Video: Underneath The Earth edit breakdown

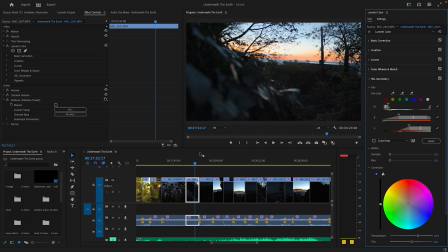(57:45)
If I put it right up, I can make it really orange. But I went for more of a middle ground. I did that for all the shots with the sunset in it.
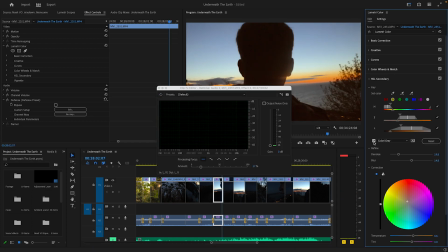(57:52)
You can see here, yet again, isolate the colors. You can see it there. Put it up and down. You can kind of blend it in more by blurring it. But it was really just, I don't want to overdo it. I just want to add a bit more orange with it because, without it, it still looks great.
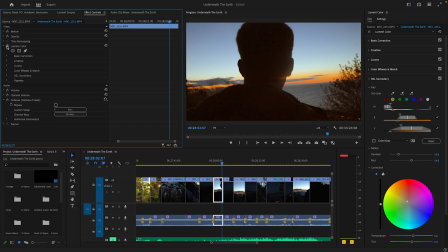(58:08)
It still is a great looking shot, but I just wanted a bit more of that orange hue to it, like that glow.
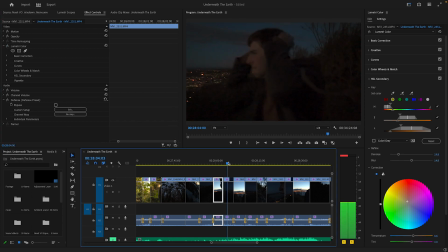(58:16)
Makes it feel a bit more dreamy, But yeah, just going through that. Color correct them
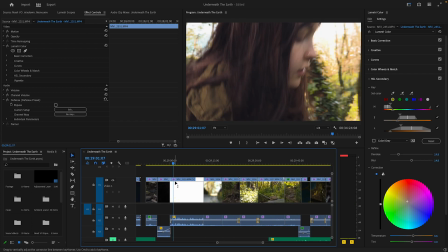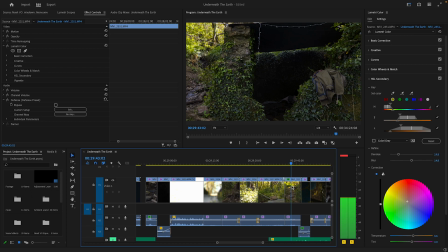(58:33)
all. These shots were fine, normal. Yeah, again, it was a similar lighting situation, so it was just a similar color correction process.
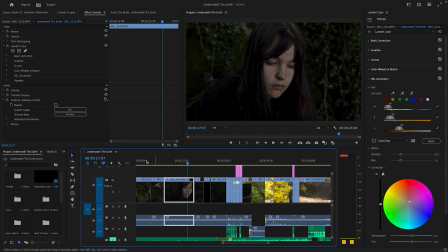(58:40)
This shot's a bit weird. I struggled a bit with this shot to kind of get balanced.
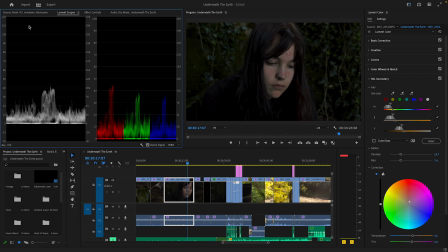(58:46)
The red highlights are too high, but once I put those down, it becomes very pale. I didn't like that. What I tried to do is isolate her face and make it a bit warmer, but even then, you do it too much, it looks off. It looks like an Oompa Loompa.
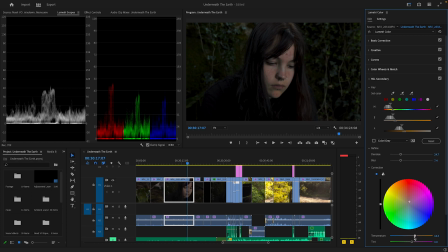(58:59)
So it is really just a bit, again, it's just like, I don't want to make it too warm. Because then it looks a bit silly. Because you can see here, kind of the blues of her nose aren't included. Can I include them real quick?
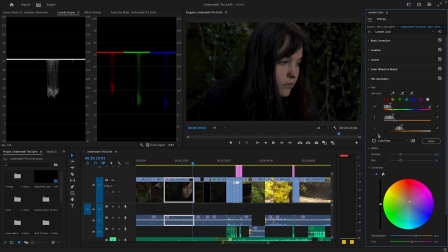(59:20)
Oh, I can. That actually worked. Oh, okay, that fixed the entire issue. Awkward. Oh, look at that. Completely fixed. That's awesome.
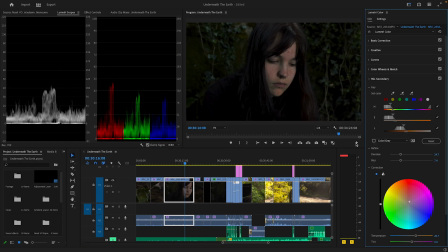(59:36)
That's cool. Awesome. Alright. Well, that's not an issue anymore. That's the problem. This stupid little tool thing set here, just half the time they just didn't work. You had to spam them to make them work.
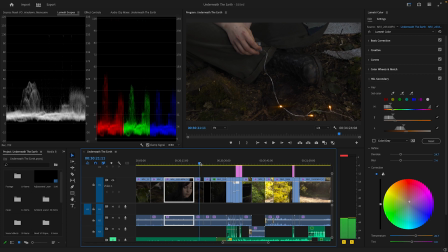(59:48)
I don't know why they didn't work. Here, again, I actually isolated the orange of the lights. It was a very subtle effect. Like, you literally, I think you can barely tell. Because if I put this down right now, you can barely tell.
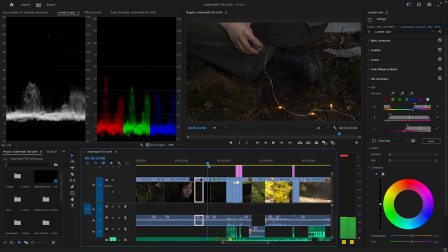(60:05)
But I just want to do it anyway, because I really want you to focus on the orange of it.
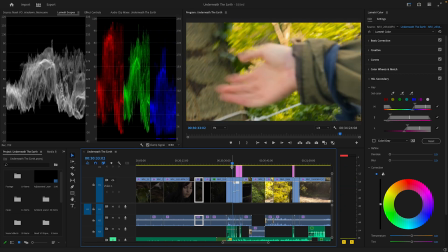(60:11)
This is a weird shot. This arm shot here was very different to the rest of it. It's very green, I believe.
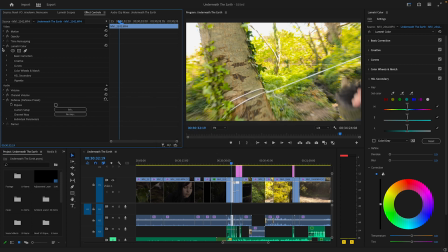(60:17)
If I check that real quick now. No, it just came out different to the other ones, that's why.
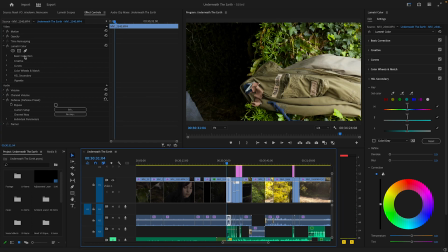(60:26)
Like this shot here was quite, yeah.
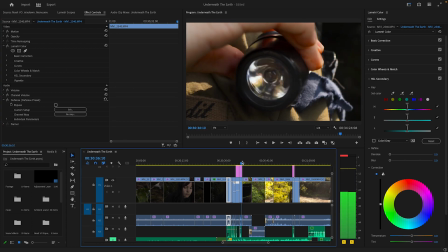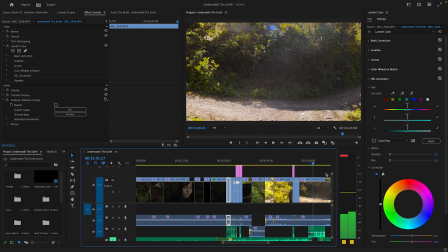(60:36)
Going through it again, all this color correction was fine. All of this was normal. This was all normal.
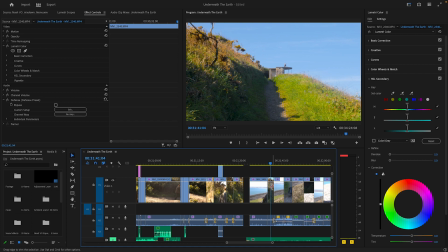(60:41)
What I did here though was with the greens of the grass, because I wanted this to kind of feel a bit different to the rest of the scenes, I isolated the green color of the grass and just smacked the saturation up because I just felt like it felt right in the scene.
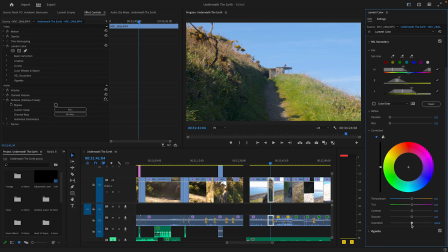(60:57)
This is it without it. It's a lot more kind of like boring, dull. It just looks like any other path. That just gives it a bit more of a welcoming kind of like, yeah.
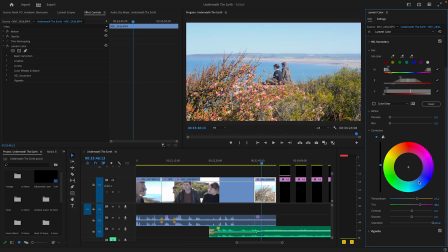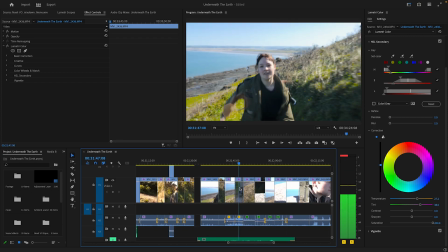(61:12)
Yeah, I just chose to isolate the kind of orange of the grass and
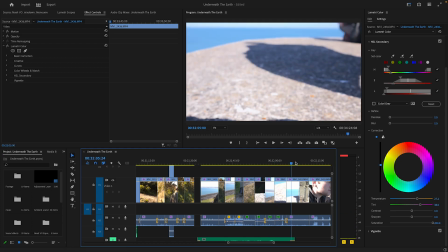(61:16)
like saturate it just more because I just wanted to.
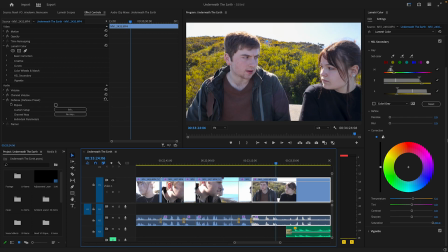(61:21)
This shot here, these shots here, yeah, again simple. I just made sure I got the background here isolated to kind of add that more green and orange to it.
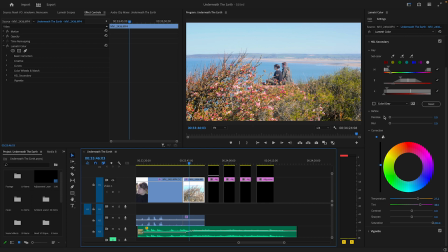(61:30)
This last shot here, I actually did this right in the beginning for some reason. The flowers are absolutely beautiful here, so I isolated the flowers.
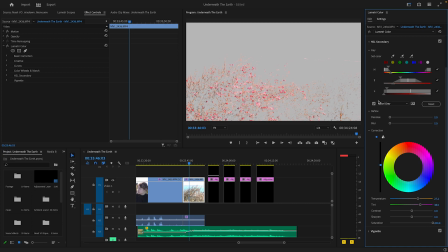(61:37)
I just put the saturation and the pinkness up because I just really loved that. But you can see here it actually catches their neck a bit, and there's no way for me to kind of remove it unless I mask them out.
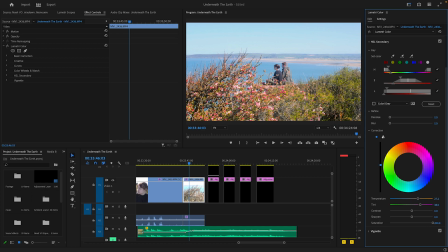(61:47)
But it's just so much effort, you can't notice it like at all. So yeah.
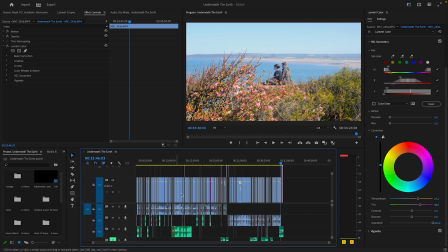(61:54)
Once I've done the color correction, I went straight into grading. Now the grade was it was fun.
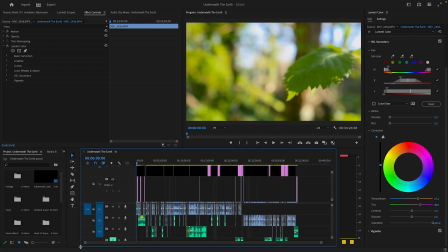(62:00)
I talked to my technical guy who works at this college about like how to do grading that, and he said to me it takes a while.
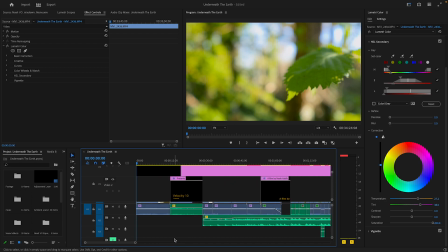(62:08)
You have to go for each clip, and I'm like, oh my god, I'm not gonna do it. I somehow did it, and it worked.
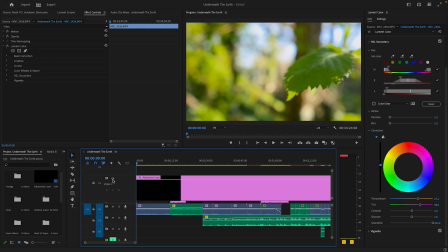(62:13)
So here I'm gonna bam it on for you. This is it with. That's it without. Big difference. My whole thing was that, yeah, again, that first fight, the warmness of it, I really liked, and I really wanted to bring that back. So what I did was the kind of light that passes through leaves.
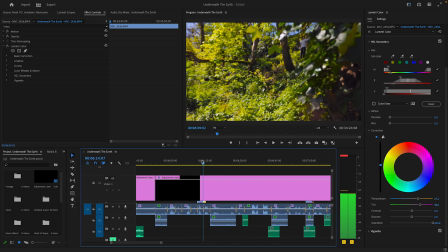(62:30)
Like when I pass through those, I kind of got that color, and that's why I really like cranked up to be warm, like a lot warmer.
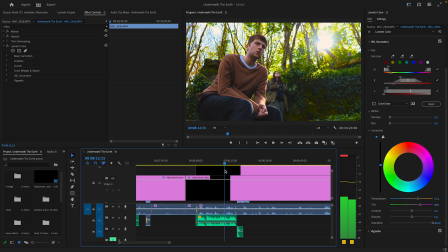(62:36)
I think these shots here are perfect. I think they're just perfect shots anyway. Like without, and also I had another pass over here to kind of add a bit more warmth through that light. You can see around there. So that's what that one does, and then this one brings the warmness just in the whole thing.
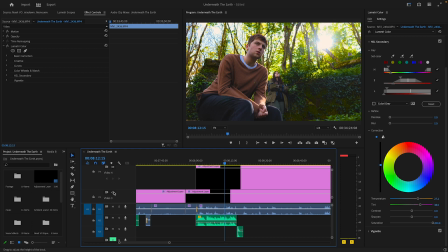(62:54)
See, that adds a bit more in the leaves there. It's very subtle, but it does. And this is the thing, it's never as simple as just straightforward. You can't just bam in a color grade and say, yeah, it works. It's all worked off the same grade, just per clip.
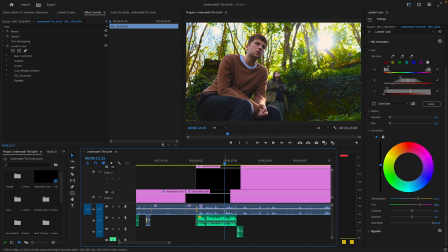(63:11)
Sometimes I had to make alterations to the actual clip itself just to make it look like how I wanted it to look like. Sometimes I had to add a second adjustment layer to cover an issue.
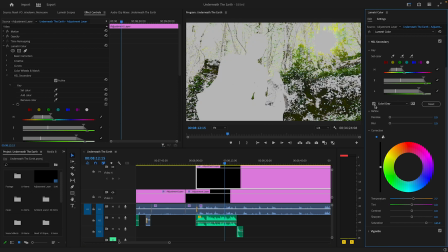(63:20)
For example, with this adjustment layer, this is to cover specifically kind of the grass around there to make it warmer.
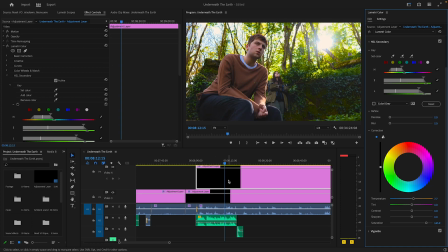(63:26)
This is not actually a grade. This is not affecting the curves. This is actually just an isolation. The warmness and saturation put up a bit. Because an actual grade, what I use mainly to the grade is this thing called curves.
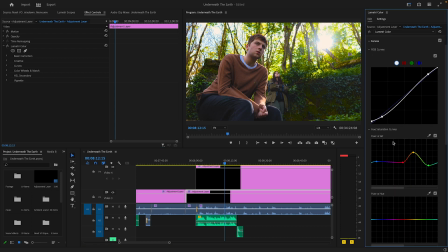(63:40)
Now the curves here, this is huge. I wish I could properly explain to you how it works. I can't for the life of me, because even then, yeah, I just don't know how. But for example here, it curves up, gives you that yellow and orange, curves back down with the green.
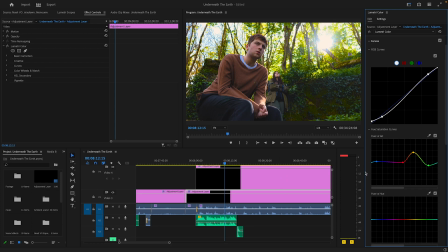(63:55)
And that's kind of what the base was for all of the grade.
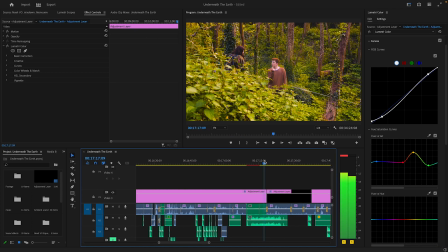(64:02)
And it shows everywhere, especially in these scenes here, it really shows through these scenes here.
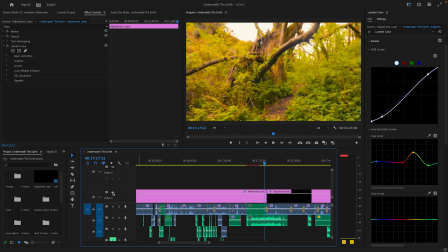(64:08)
Because with, it just gives you that warmness. It's not just about the temperature up, because, I mean, for example, this shot here, if you just, well, actually, let's bring back to one of the nicest shots.
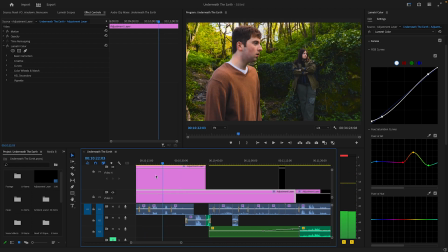(64:22)
If you just put the warmness up on these shots, it would not,
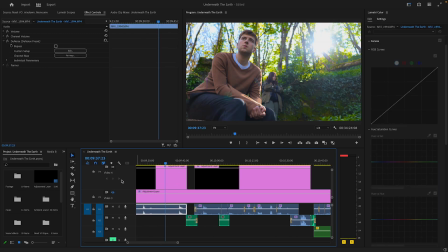(64:27)
it's not the same thing. So if you turn this color grade off and you turn this color grade off, and then I just got this clip and I was like, yeah, you know what? I want it to be warmer. I'm just gonna real quick just select it and just go like bam.
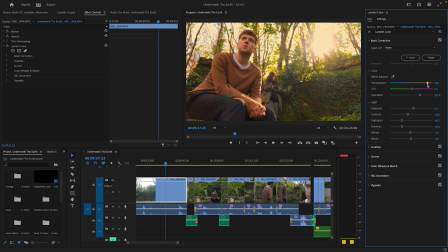(64:39)
See, doesn't work. It just doesn't work.
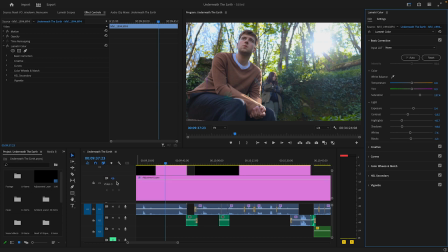(64:42)
You have to really kind of know what you're going for and just find your way there. Find your way to these colors. Because that's what grade is. It's just how each color is treated technically. So the oranges are treated a lot differently to the other colors.
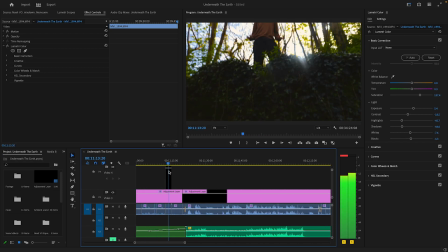(65:01)
There was not often where I had to do a second pass overwards. There was some shots, like this shot here, was very dark no matter what, so I did a second pass to
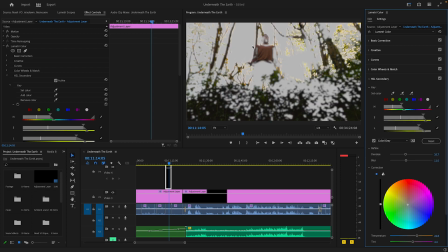(65:13)
isolate the green here to bring it back, and the orange, because it just was really dark without it. You can see here, just the orange was shot, it's just non-existent, so I just isolated the orange to bring it back.
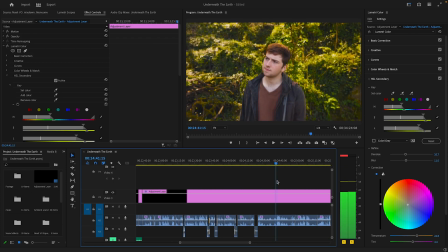(65:28)
And it's persist throughout. Yeah, again, all normal. Grade changed a bit through each section, but yeah, again, not anything major.
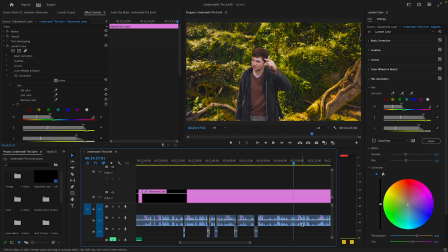(65:35)
A lot of the time, it wasn't changing grade; it was about changing each individual clip, having to edit those to make it look right.
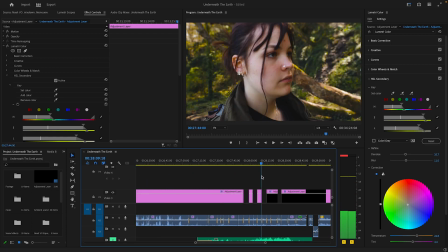(65:44)
And yeah, again, it's persist throughout.
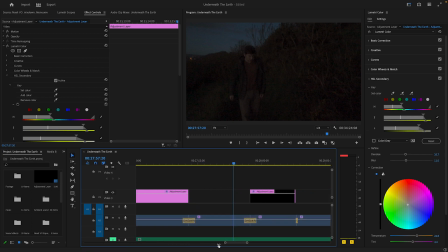(65:46)
A weird thing here was that these shots here, the ones of him there, were better without the grade. So I just ended up just deleting the grade in these sections. They just look better without it.